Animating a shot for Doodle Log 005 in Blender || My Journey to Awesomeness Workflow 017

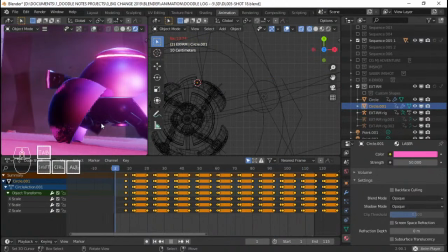[24:52]
And the motion of it's not even that visible right here in the camera,
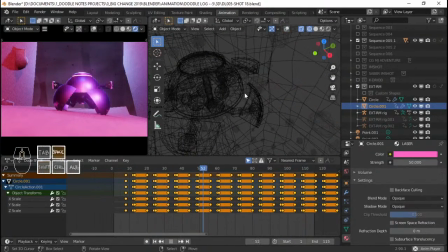[25:00]
so I might have to emphasize more. Let's see what we can do
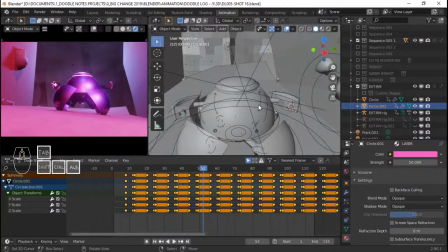[25:05]
here. I'm gonna emphasize more like the recoil animation.
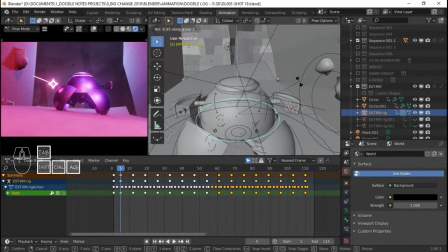[25:12]
Let's see what we can do here. Maybe move it way back, like really
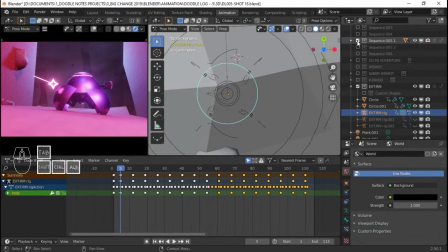[25:23]
I'm gonna turn off sequence 5 for now.
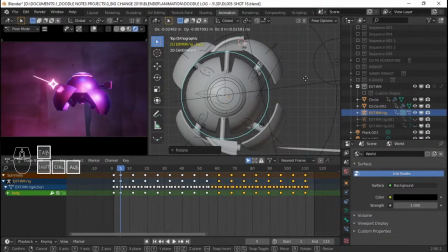[25:28]
Maybe move it back a bit every time the firing happens.
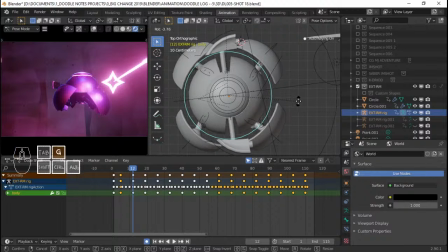[25:39]
And this one rotates as well, and moves back,
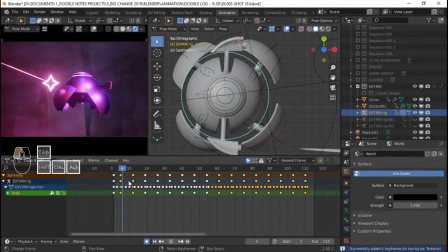[25:45]
so that it's really visible what's happening. So I'm just gonna go delete all of this, copy everything, Shift D. Gonna do the same thing we did from last time.
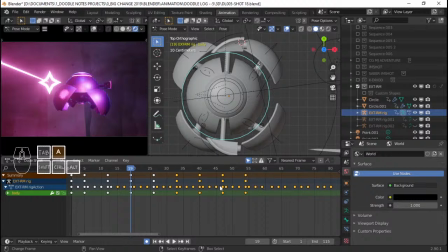[26:03]
So my indication is this huge gap keyframes here. That's where I'm gonna be moving it.
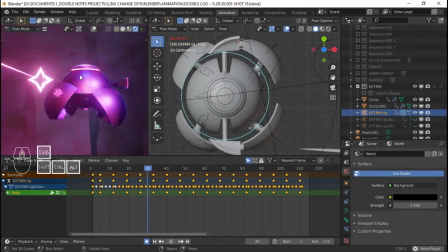[26:16]
So yeah, adding more emphasis, I think, really sells it.
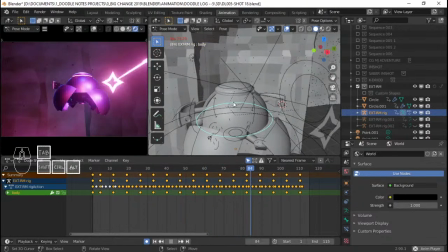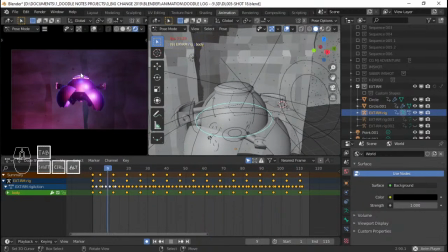[26:30]
So there we go. We have a droid firing. Droid firing animation. So let's turn on the sequence 005 again.
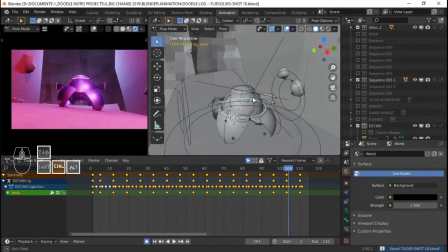[26:51]
And that's kind of like how I like animate. I'd animate this one.
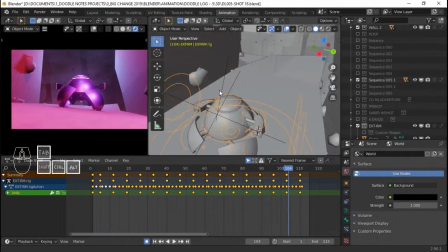[26:57]
It's not Clone Wars, Rebels quality, but you know, I guess it's decent enough.
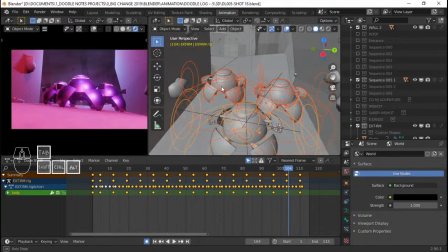[27:04]
Anyways, I'm gonna Alt H to bring out this two, and this two will need to fire as well. And to make the job easier, what I'm gonna do is I'm gonna go here.
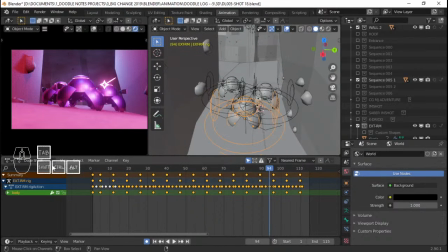[27:16]
I'm gonna go to action. I'm gonna select the rig of what we just animated. I'm gonna go to action editor. I'm gonna determine which name it has here in the action. It's ext-rm rig action. And I'm gonna go select this one and add the ext-rm rig action for this one as well.
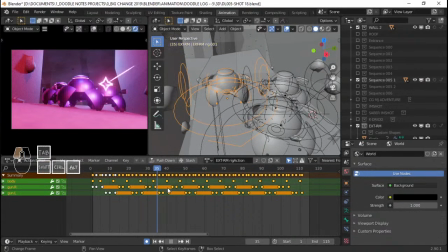[27:35]
And what that does is, you know, they both now have the same animation. So if we want to make some changes here, I will have to press this right here. I'm gonna make it single user, or you know, just copy like the action for this one, the animation data for this one into this one.
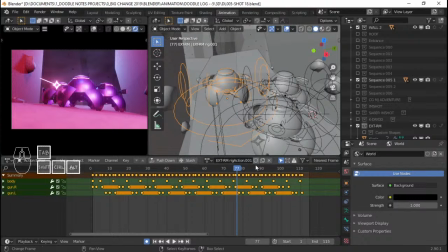[27:55]
And then if I make changes here, because I pressed 2, it won't affect the other one. So what for this one, I'm just gonna offset it a bit so that there's randomness. And for
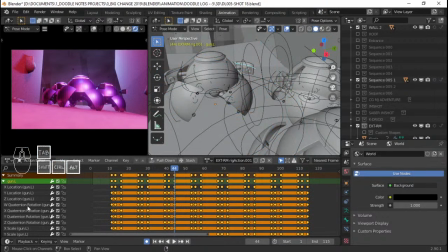[28:13]
this other one, I'm probably gonna select this and delete all of the rotation motions down here, even the scale, so that only the location keyframes are saved, because I need to rotate
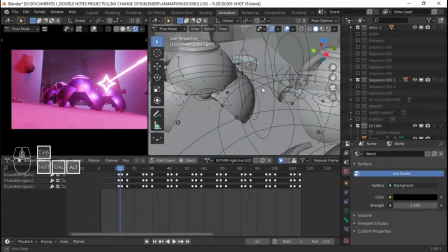[28:28]
this one
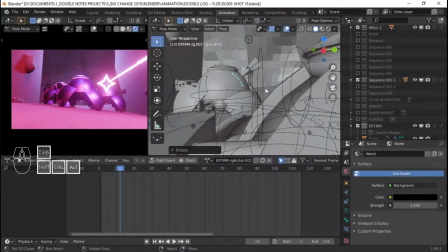[28:33]
upwards. I actually don't have to delete anything, because I just need to rotate this one like that, so that when it fires, it doesn't, you know, it doesn't hit the one in front of it.
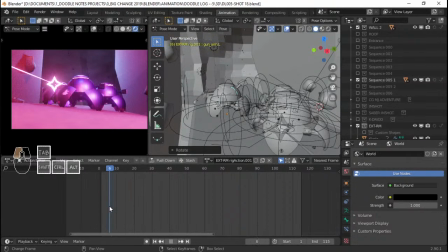[28:43]
And then for the lasers, I just have to copy paste.
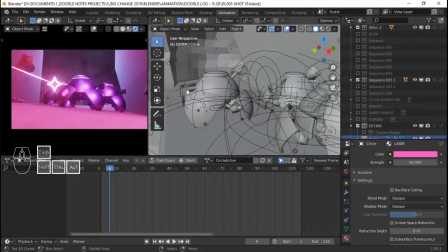[28:51]
I just need to duplicate. So I'm gonna select I'm gonna put the cursor right on the nozzle of this one.